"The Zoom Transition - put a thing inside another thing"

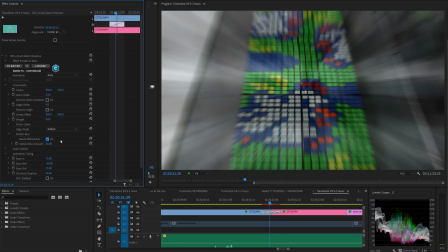To obscure that, a good transition will use motion blur, and a well-timed built-in dissolve or soft edge iris wipe between the two clips.
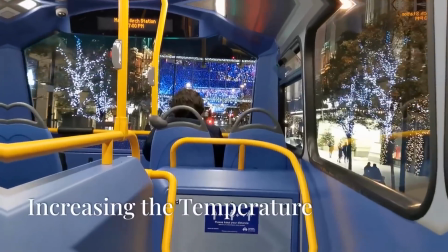The absolute worst zoom transitions will happily reveal a sort of kaleidoscope pattern, like this one from a terrible AI video that I generated.
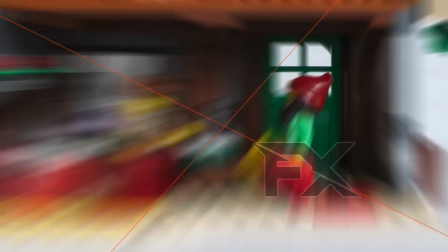NewBlue has something called zoom, but it's actually just a traveling zoom blur.
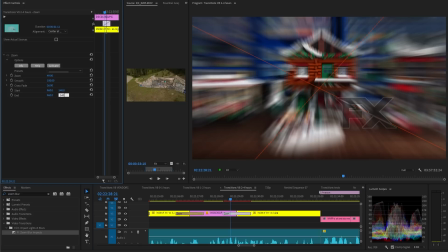You can center it, but there's nothing you can do to make it actually move in or out.
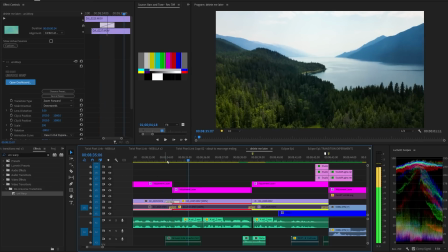It's just a blur. Maxon Universe's version of this is called uni.warp,
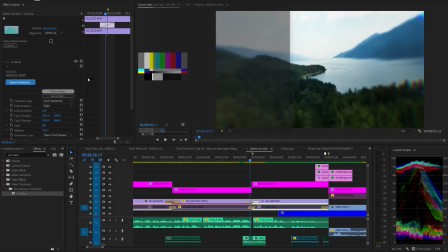and although it's not as good as the ones from Film Impact and Boris FX, it's actually one of the better universe transitions.
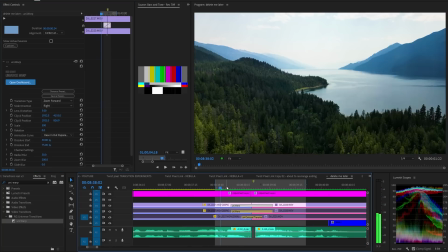But I already wrote about it in their dedicated chapter near the end, and I don't want to copy-paste, so you can learn about it in that chapter.
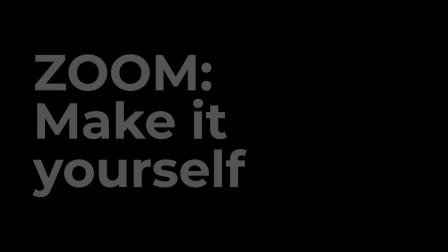I really don't think it's worth making this one yourself, but if you must, you'll need to use the transform effect.
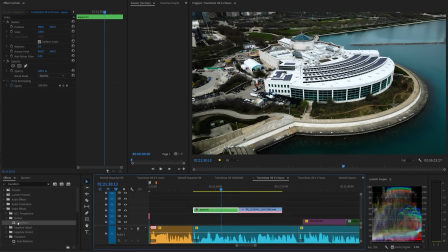It's the only way to get a zoom blur that I know of.
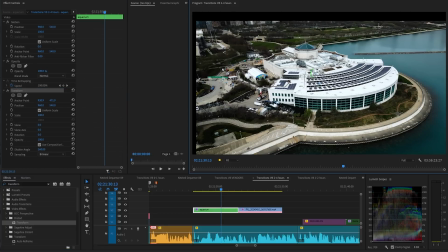Just turn the shutter angle all the way up, pick your anchor point, and animate the scale parameter.
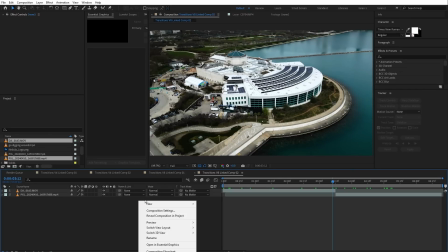Alternatively, you can import stuff into After Effects and parent it all to a
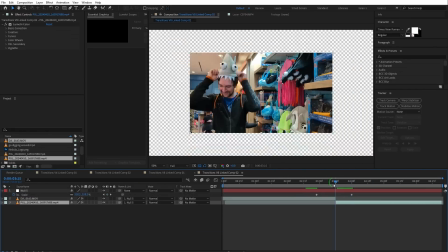null object and animate the opacity to transition from one to the other.
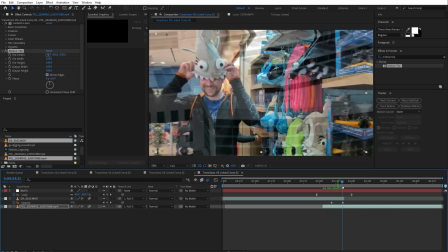But then you'll also need to mirror the edges, and this is just way too much manual work to have to do every single time.
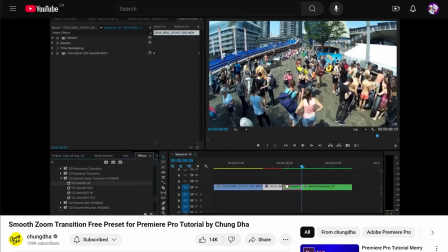Chengda is another free source for this transition. I used these ages ago, but today I realize that there's a major problem with them.
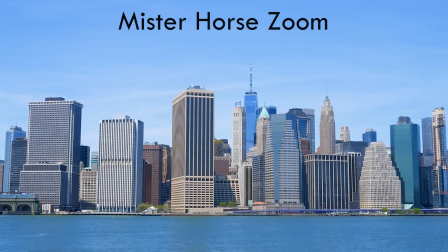They look quite similar to the Mr. Horse zoom, but if you look closelier, you'll see the problem.
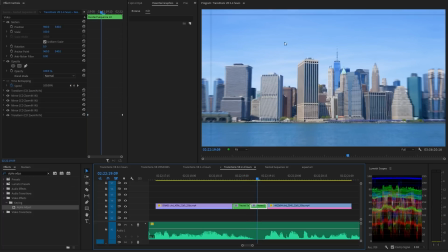And I'm not talking about these annoying lines over here. though we can fix it with the alpha adjust effect.
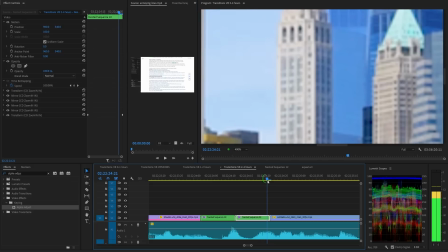The Chengda zoom transitions cut your resolution in half.
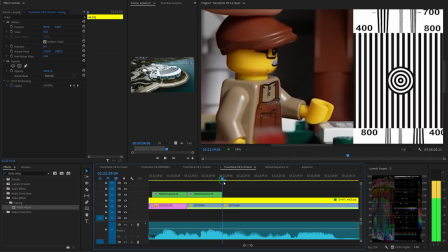This is fine when there's a bunch of motion blur all over the screen, but it's terrible at the very beginning or end of the transition.
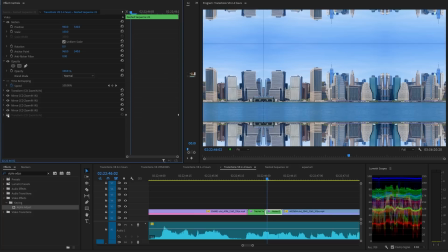This happens because to get those mirrored edges, this transition uses a 50% scale transform effect, which decreases the video's resolution,
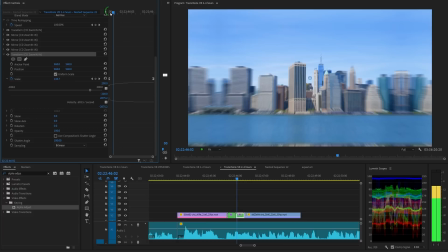then adds the mirrors, and then uses a 200% scale transform effect to zoom everything back in.
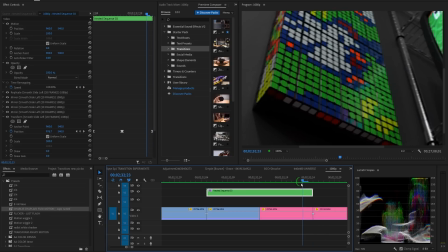Again, this decreased resolution thing is the most common problem with Bunch-O layer transitions.
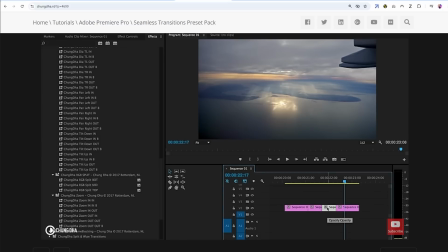To be fair, I believe Chengda has fixed this problem in his most recent transition packs, but the workaround requires that you put in extra manual work to nest and duplicate your clips and use different presets on each one.
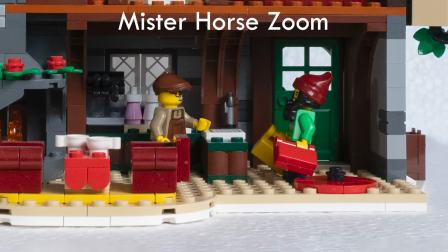Also, as stated, Mr. Horse largely does not have this problem.
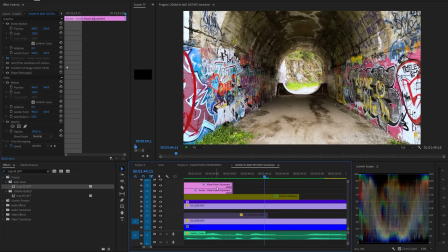I'll explain their unique solution later in their own dedicated chapter.
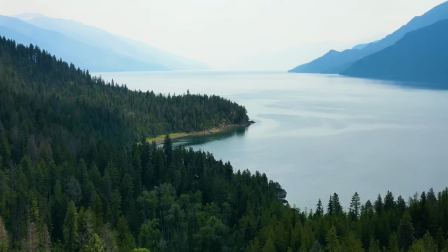How fast should it be? Although this is conceptually similar to the push, I almost never make the zoom go that fast.
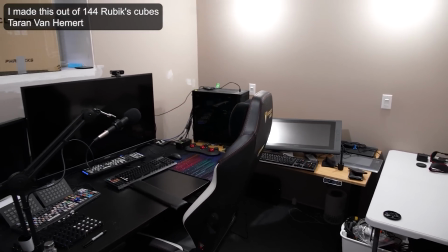This particular zoom transition is 12 frames, and it actually feels just right to me.
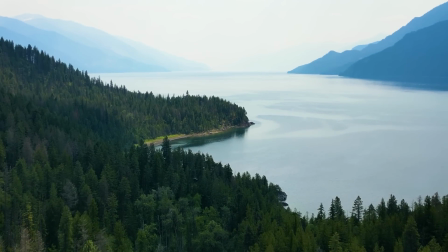But in general, longer zoom transitions can definitely work. Usually I wouldn't go longer than 1 second. Always remember, your viewers can't really see anything useful during a transition like this, especially with all the necessary motion blur.
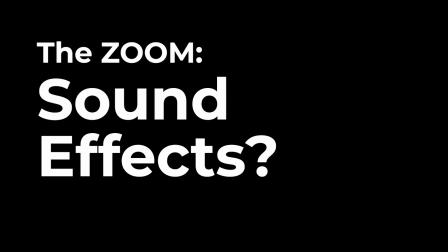As for sound effects, you can once again use whooshes, because we're simulating the movement of the camera.
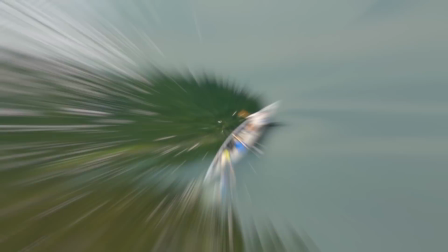And again, I think the big sounding whooshes are better. Just don't make them too loud.
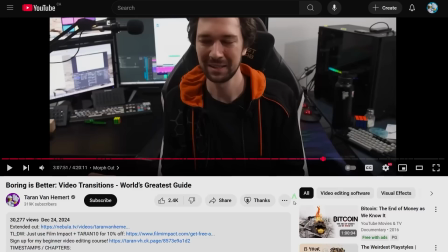You just watched one chapter from a longer transitions tutorial,
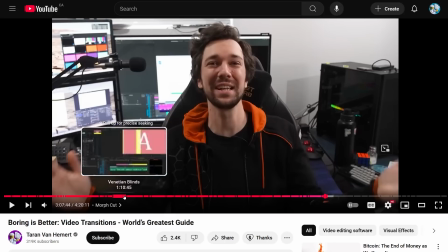which you can also watch right now for free from the link below, or just click this little thingy on screen right now.
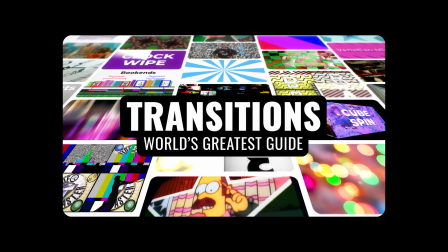The tutorial covers nearly every useful transition and every transitions vendor. I'll see you there.